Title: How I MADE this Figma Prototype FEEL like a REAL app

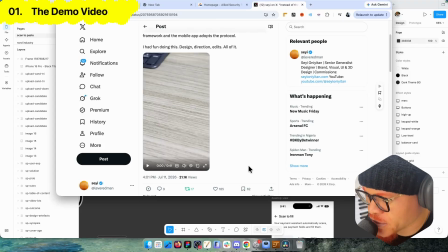0s
So what's up, guys? It's been a while here. I had a design post some time ago, and it was basically a feature that I brought to life per se, because it's not actually a live feature.
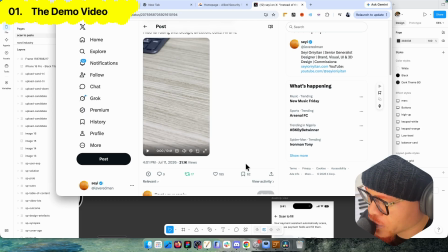10s
It was something that I had to, cook together, and make it seem live. So I'm going to play the video now. If you haven't seen it.
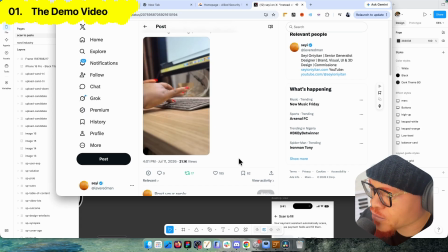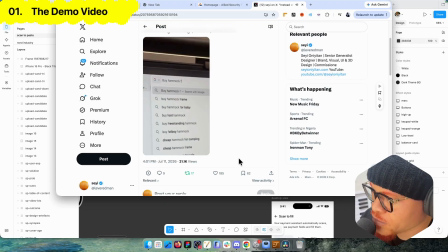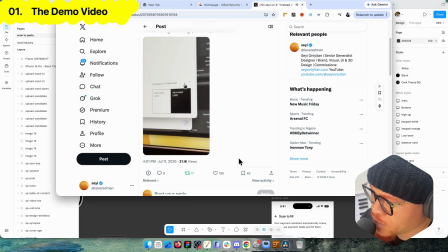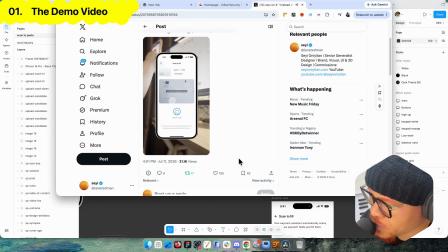38s I know what I was thinking, leaving my child behind. Now I suffer the curse, knowing now I am blind.
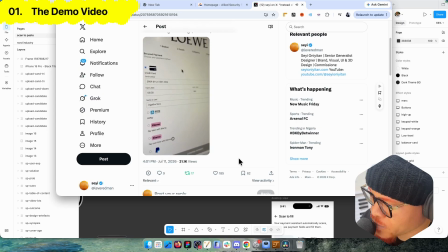47s With all this anger, guilt, and sadness coming to haunt me forever.
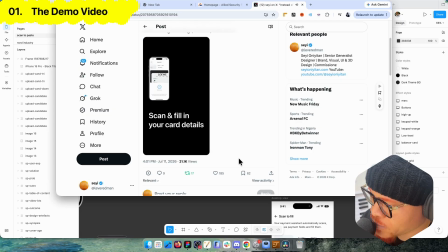52s I can't wait for the cliff at the end of the river.
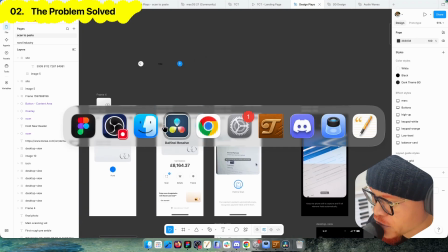57s Is this revenge I am seeking?
Now, to explain what the video is, it stemmed from a problem I had.
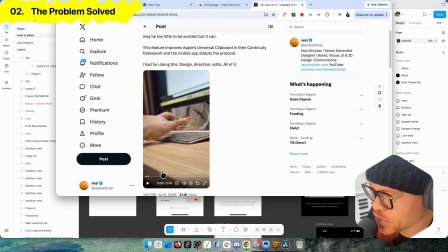62s
I wanted to use the virtual card. You see these virtual cards, there are a lot of fintechs providing that service. So the numbers of the card are usually on the phone, right?
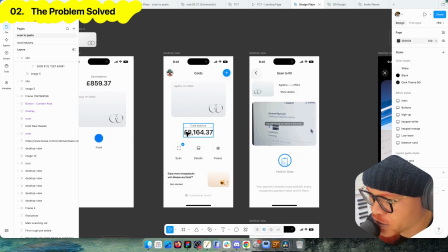75s
And you want to pay with, pay using um your desktop, your laptop, or whatever. Basically, not the same device where you could just copy. And one thing you might need to do if you use a Mac, if you're lucky to use a Mac, you can. And there's a cross-platform functionality where you copy on your phone and you can paste. But that also has to happen repeatedly.
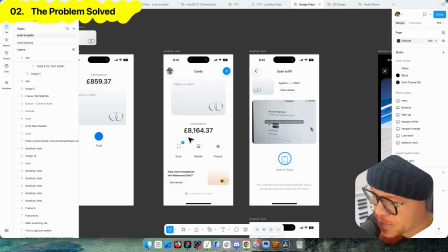94s
You need to do copy the number, copy the CVV, copy the expiry date, and maybe another, zip code and all of that. The thought came to me. I thought about it that okay, why isn't it,
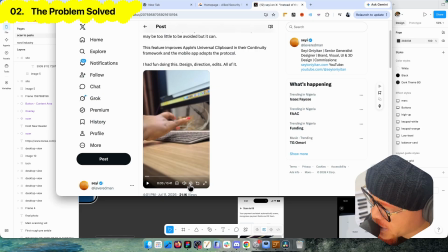105s
possible for us to have a system where people can just scan
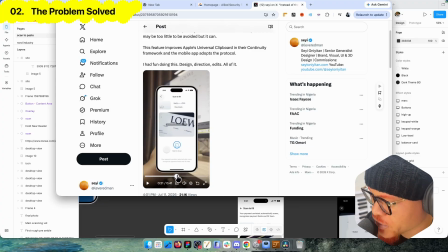112s
details on on the screen, and then the devices just fill it in for them. So as you can see here, details are being scanned. You authorize that transaction, and then the details are being filled.
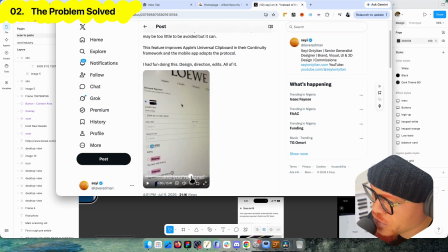125s
As you can see here, shown twice. Now that seems to be like a lot of things put into one.
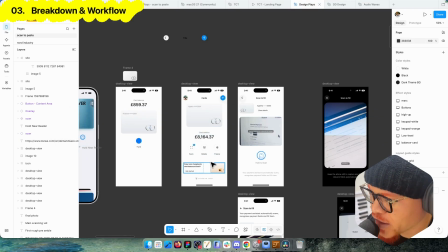132s
First of all, not just on the device itself, not just the algorithm doing this,
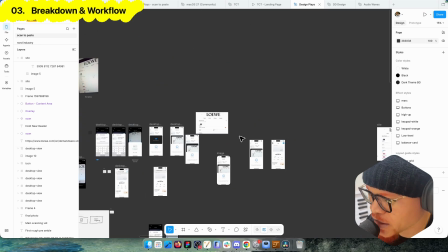137s
you would also need an handshake between the two systems.
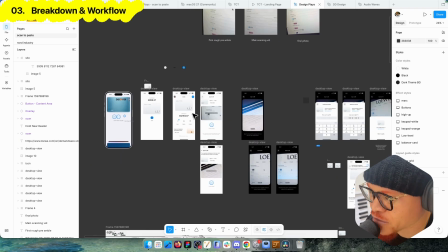141s
Now that was the goal I set out to show here. So I needed to show these two sides.
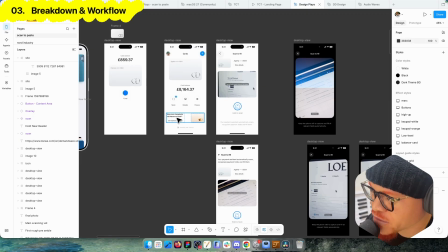147s
To do this properly, you can see it's not just a design work; it's also a presentation work.
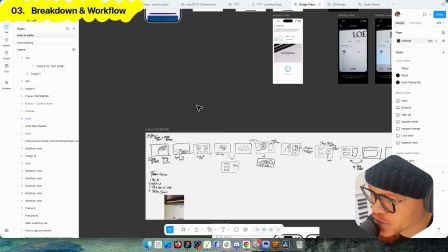151s
So it's going to involve much more than just putting Figma prototypes together.
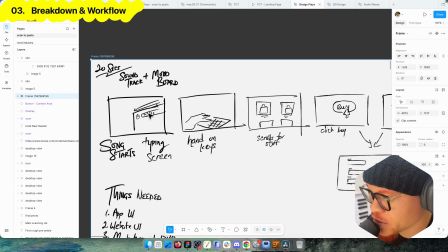156s
So I set out and designed a storyboard. Now this storyboard outlined all of the shots.
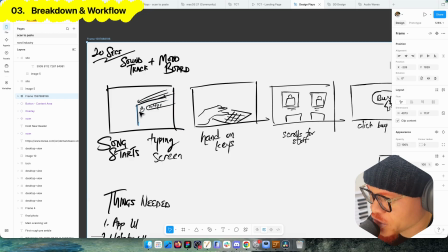162s
As you can see the typing here, just a basic storyboard. This shot here with the screen, you can see it also on this part.
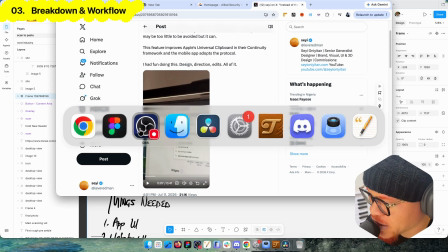170s
You see the items typing, and then you see it here. Also, this hand typing.
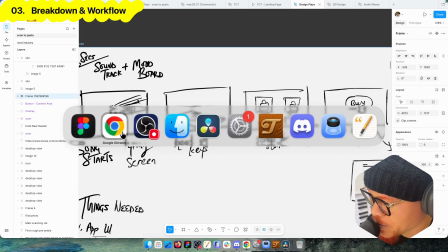176s
I had my girl with me. I told her to be the model for this. So you'd go.
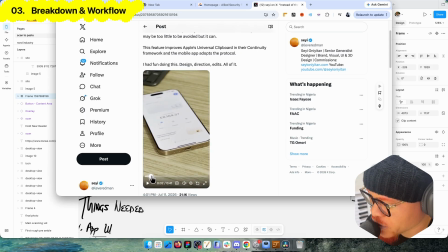181s
Let me scroll through this timeline, and you see the hand typing also. And this particular shot, you see it here.
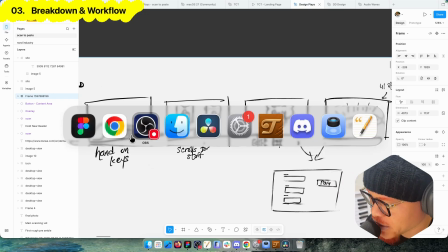187s
And this shot of the bags and everything, you would also see it.
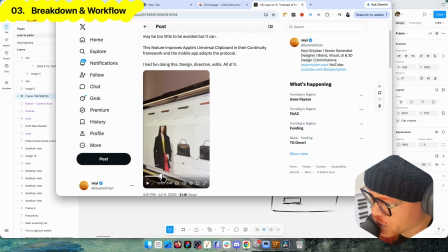192s
The bags being scrolled, across.
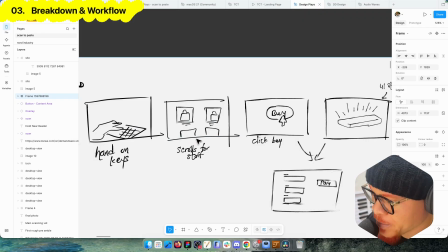194s
There's a lot of details that goes into doing stuff like this, because you also have to pick a proper website that it's going to be obvious. Now, when you're trying to do something just for yourself, it's much more different from trying to show it in the camera. That's very obvious on the camera that are doing something, so that people don't have to think twice.
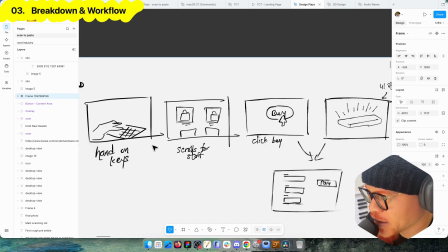211s
And it should be obvious that somebody is trying to search for a bag website, and that's why this happened.
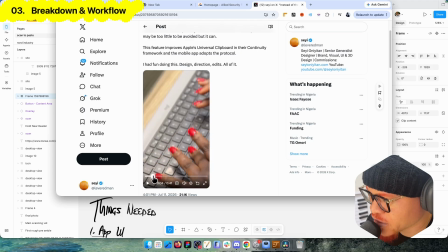218s
Somebody typing all of that words in. I know it doesn't take that much time for someone to type in the amount of words being typed here, but if you're trying to do it the proper way,
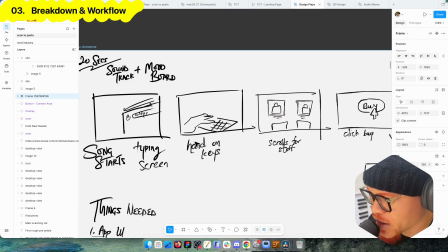227s
trying to present it, you would need to do some exaggeration for that to happen. So basically it's you're gonna overperform, so the details aren't lost on anyone.
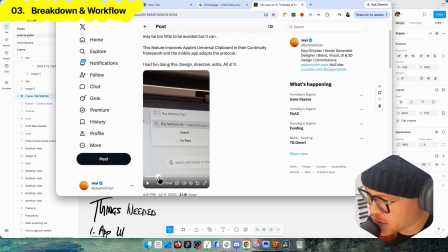238s
So you have this hands typing and you have this what's being typed here. And the back website I chose was Lowy, because they had this design that was, I had so much emphasis on the product itself.
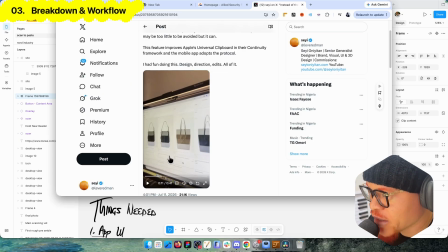247s
And that was one thing we needed.